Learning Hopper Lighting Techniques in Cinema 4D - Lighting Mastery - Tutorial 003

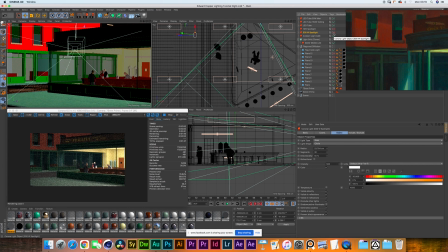1726s
Because we tried different positions and it wasn't really working. Naturally, we were getting that kind of fall off in the light. So what we wanted to do is, okay, let's try to recreate that same light, but now it has to be harsher just to create that very defined line in there.
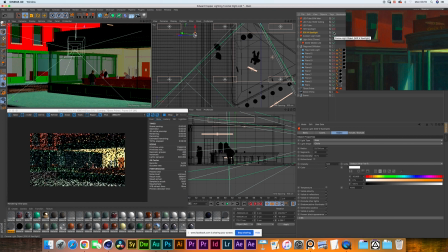1742s
And that's the first cut I wanted to create out of the three. So if I turn that on, it's not that much stronger, right? It just gives a little bit of an intensity boost. It gives an intensity boost, but it's much more defined right now.
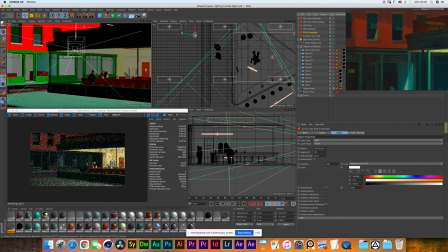1757s
We have actually been going back and forth quite a lot about the intensity of this light because I remember when we first added the light, Eric was saying like, don't want to distract the audience to first be looking at that sharp geometric shape on that building.
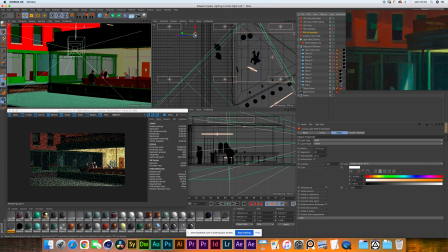1774s
Yeah, that's right. And as well, it has to feel natural, even though it's quite an unrealistic light, the way it's making the cut and everything. Um, you really want to make it feel that that is coming from the cafeteria. So that's why it was so important to first start with the lighting of the cafeteria before going to that light.
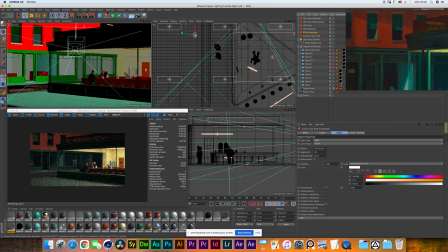1793s
Yep. So now the light is turned on, and I guess we can start adding some flags, right? What we decided to do was to start with the top cut, because it's a bit of an angle, and that's something we wanted to start working out with.
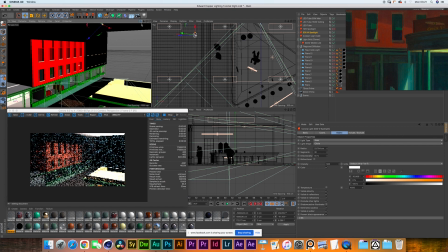1807s
What I asked Leo to do was to turn off the skylight,
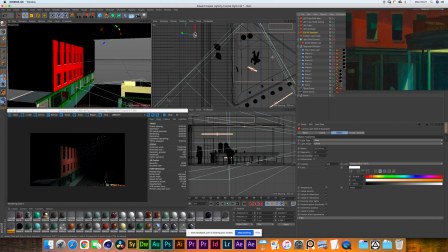1812s
just to be able to see what's our light doing, and then you can see now on the viewport that we just have like everything is just spotted there,
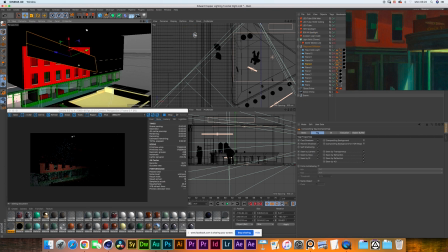1820s
Yep. with no shape. So now if you can see, it's just cutting all the way half the building horizontally. Yep. Yeah, and it's a bit of on an angle, but we wanted to really try to nail the same height and to cut right in the same level of the window.
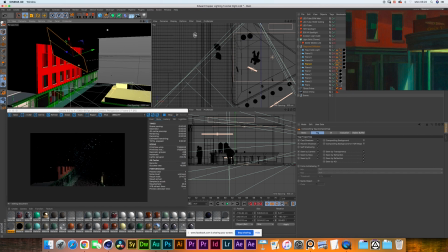1839s
Yep. That was a complicated one, the height, the distance, in order to have that defined shadow. To get a defined shadow, you need to have the flag pretty close to the subject that you want to be cutting, as opposed to having it closer to the light, because then the light will just start spilling again,
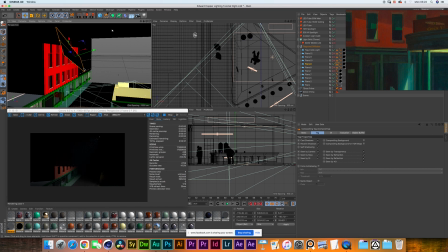1857s
unless you're like super spotted. But in this case, another way to get away with that is to have a very intense light. But given that we're trying to emulate the spill of inside the cafeteria, going for a more intense light wouldn't be the option. yep.
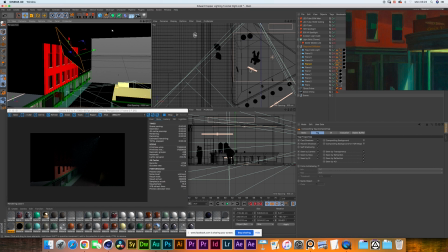1872s
So that was like the difficult cut. The other cut is much more simpler because it's just going straight down. And we actually placed it in front of the other one.
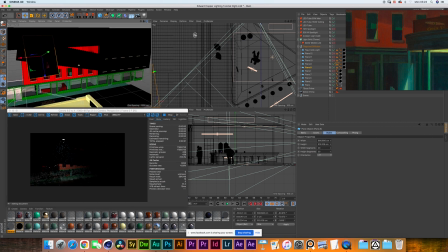1883s
Like, I guess this wouldn't really matter too much in real life,
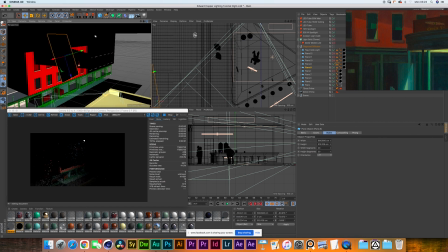1888s
except for just like maybe it's easier to position them like this. Yep, yeah, it is.
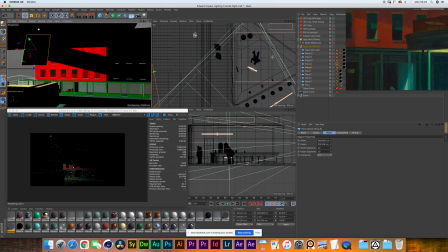1895s
It is. I wasn't that worried about that flag because the shape, it gets lost inside the shop.
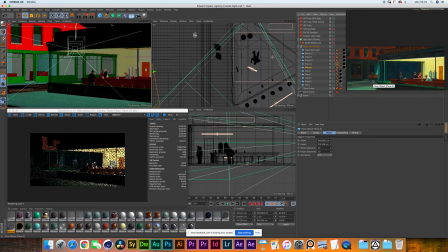1901s
Yeah, you can already see how defined that shadow is there. Yeah. Yeah, now we have that cut that we wanted to achieve from inside the cafeteria on the wall. We have the top one and then we have the left one. Like if with the skylights off, it does feel that that is the spill coming from the cafe.
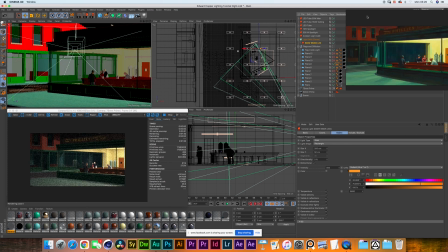1919s
Now, if you can turn on again the skylight, it does feel natural and it's working well in relation to the skylight. I think I'm quite happy with this. Lastly, something that we notice is that the Phillies sign on top, it's a bit dark.
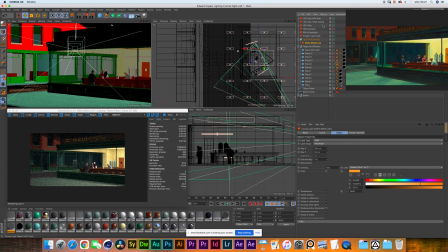1933s
We finish up by adding one final light shining just straight to that Phillies. So we have a very, very weak light, actually, just a 10 watt. Having a flooded light, because you don't want to have it like very spotted, otherwise you're going to have a circle. Yeah.
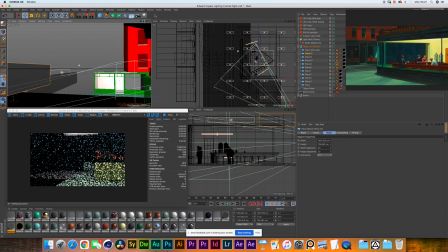1946s
And what we're trying to do is to as well create the illusion. It's the spill of the cafeteria that is shining onto the top of that sign.
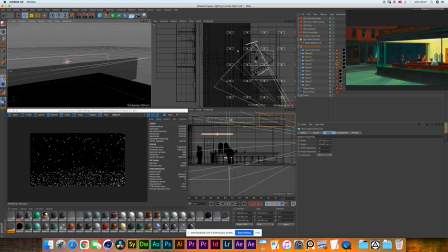1955s
As you can see here, our 10 watt light is almost like a very elongated area light.
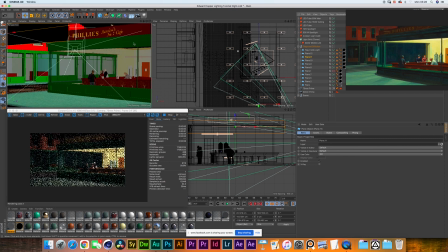1961s
Yeah, we're just kind of cutting it from the bottom, trying to exclude all the light hitting the green bar right underneath the Philly sign.
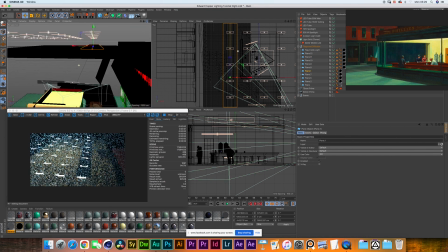1969s
Oh, we actually have a flag underneath the last row here.